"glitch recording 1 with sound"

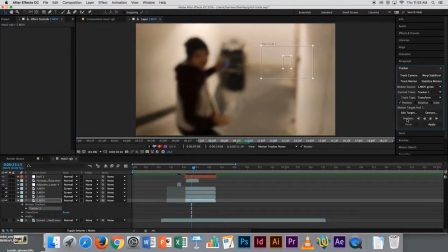(4:06)
So I'm trying to find places in the recording that stay steady so I can add a pre-made
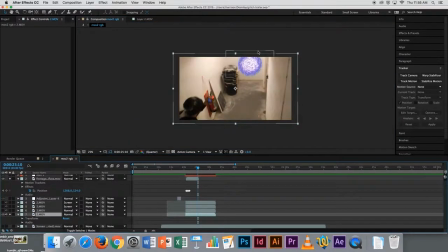(4:16)
portal effect that we attempted. I tried centering it.
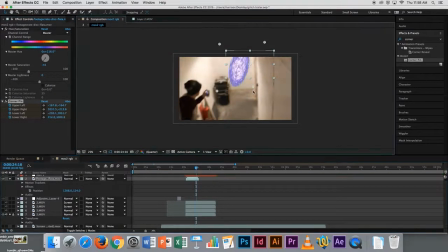(4:22)
First I decided to go for a circle kind of theme, but I didn't quite like it, so I wanted to go for a quite overly quite shape portal.
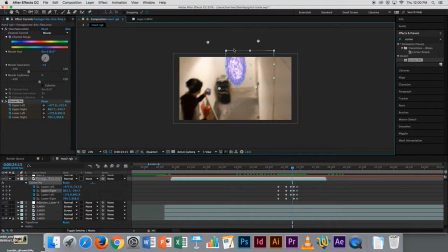(4:30)
At the moment I've decided to change because it wasn't quite working, it wouldn't latch onto places. So now I'm manually going through keyframing the corners of the wall every couple frames.
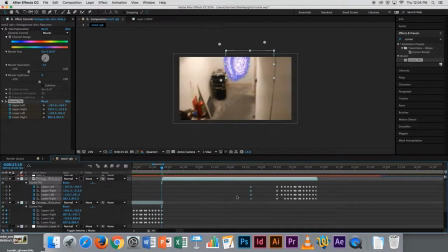(4:43)
I'm doing this about every 2 frames of a 60 FPS video, and this scene goes on for about, I don't know, a minute I believe, maybe? No, not quite. I'm not too sure how long the scene goes on for. This bit takes a long time as well.
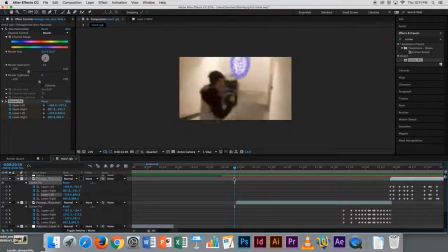(5:01)
I did spend an awful amount of time creating the portal, like many hours, over multiple different days.
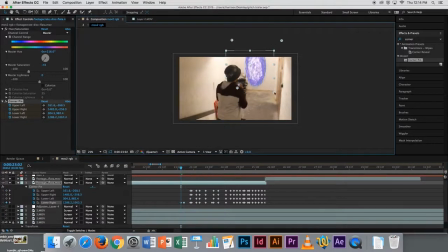(5:11)
I've run out of the continuous shot of the portal at this moment, so I'm now backtracking and duplicating the layer.
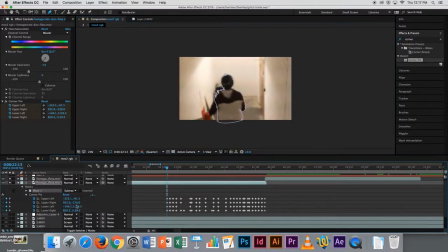(5:21)
My intention for this portal is it to be kind of wavy, flashy, and still distorted.
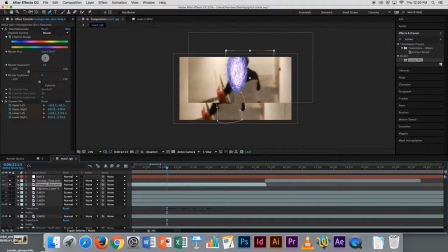(5:30)
I discovered that the actor walks in front of the portal,
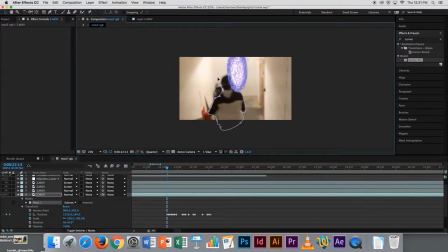(5:34)
so at the moment I'm trying to mask him out of the layer, but it wouldn't subtract like very well.
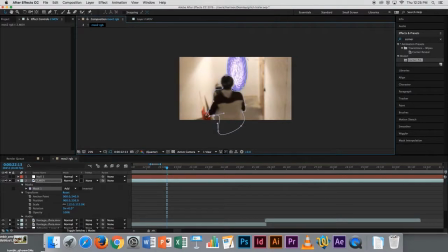(5:42)
After a while I had managed to get it, but I would have to go back and finish the rest of that because the portal still wasn't mapped correctly.
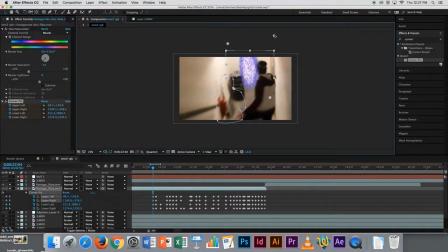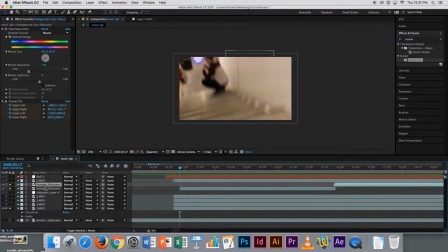(6:01)
I'm just about finished with the mapping of the scene, and at this point it's gotten very tedious.
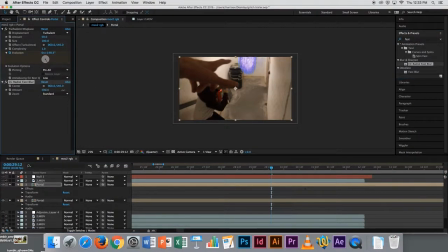(6:10)
I've almost reached the end, as you can see in the video.
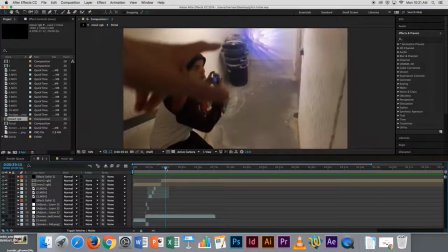(6:13)
I'm adding the flash effects and going to be moving on to the next scene quite soon.
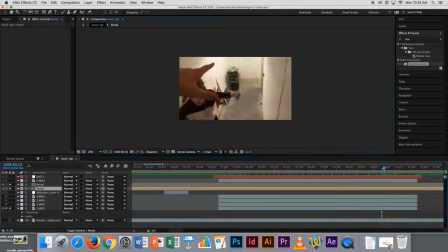(6:21)
I decided to experiment with adjusting hues, and it turned out quite well, as you can see.
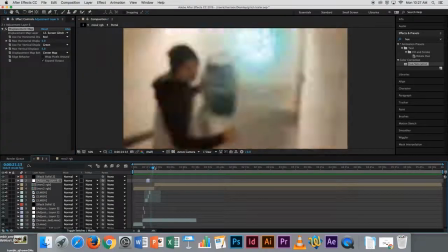(6:31)
I'm now going back and adjusting the beginning bit where the first actor turns on the camera and faces the portal,
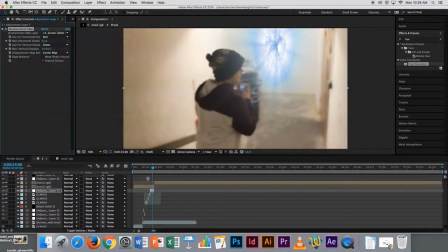(6:39)
just to make sure it all looks okay and the audio is good.
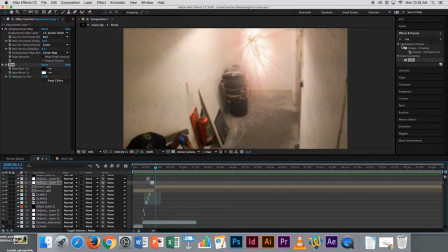(6:48)
After the portal is finished, I then move on to change the other layers.
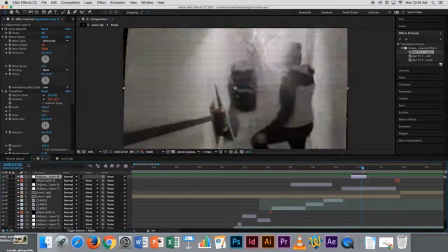(6:55)
I'll be doing that in a moment. I'm still trying to
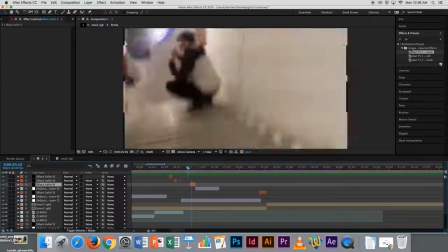(6:59)
make cuts to black so it fades nicer when it turns the corner, so it doesn't look as
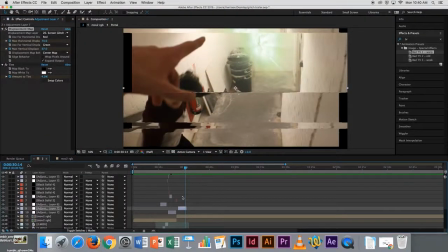(7:08)
as good really. I'm trying to make it look poorly edited and like a amateur film.
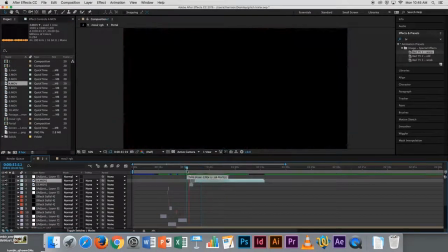(7:18)
In this scene, the two characters are talking to each other about what they saw,
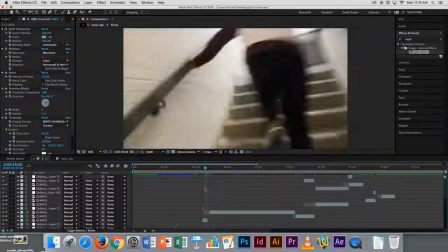(7:23)
and then the next is a security footage scene,
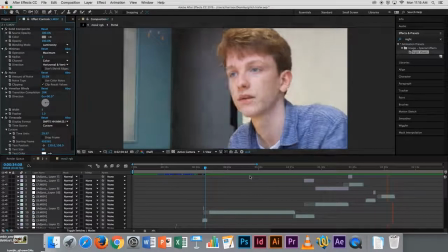(7:28)
followed by other security footage scenes, and various scenes as seen in the storyboard.
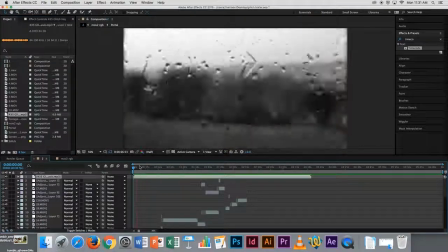(7:35)
I'm almost done at this point, just adjusting the audio levels and various music.
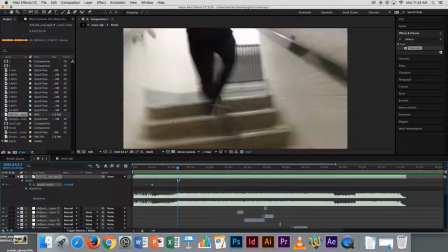(7:42)
As you can see on my blog, I talk about what music used, and yeah, that's about it really.
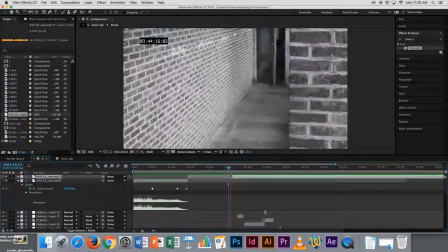(7:49)
There's not much to it now. What you see is what there is.
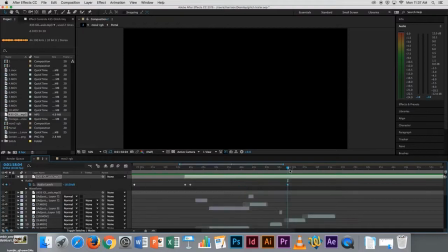(7:52)
I've edited the portal effect mostly whilst doing the trailer, just because it was the most difficult part.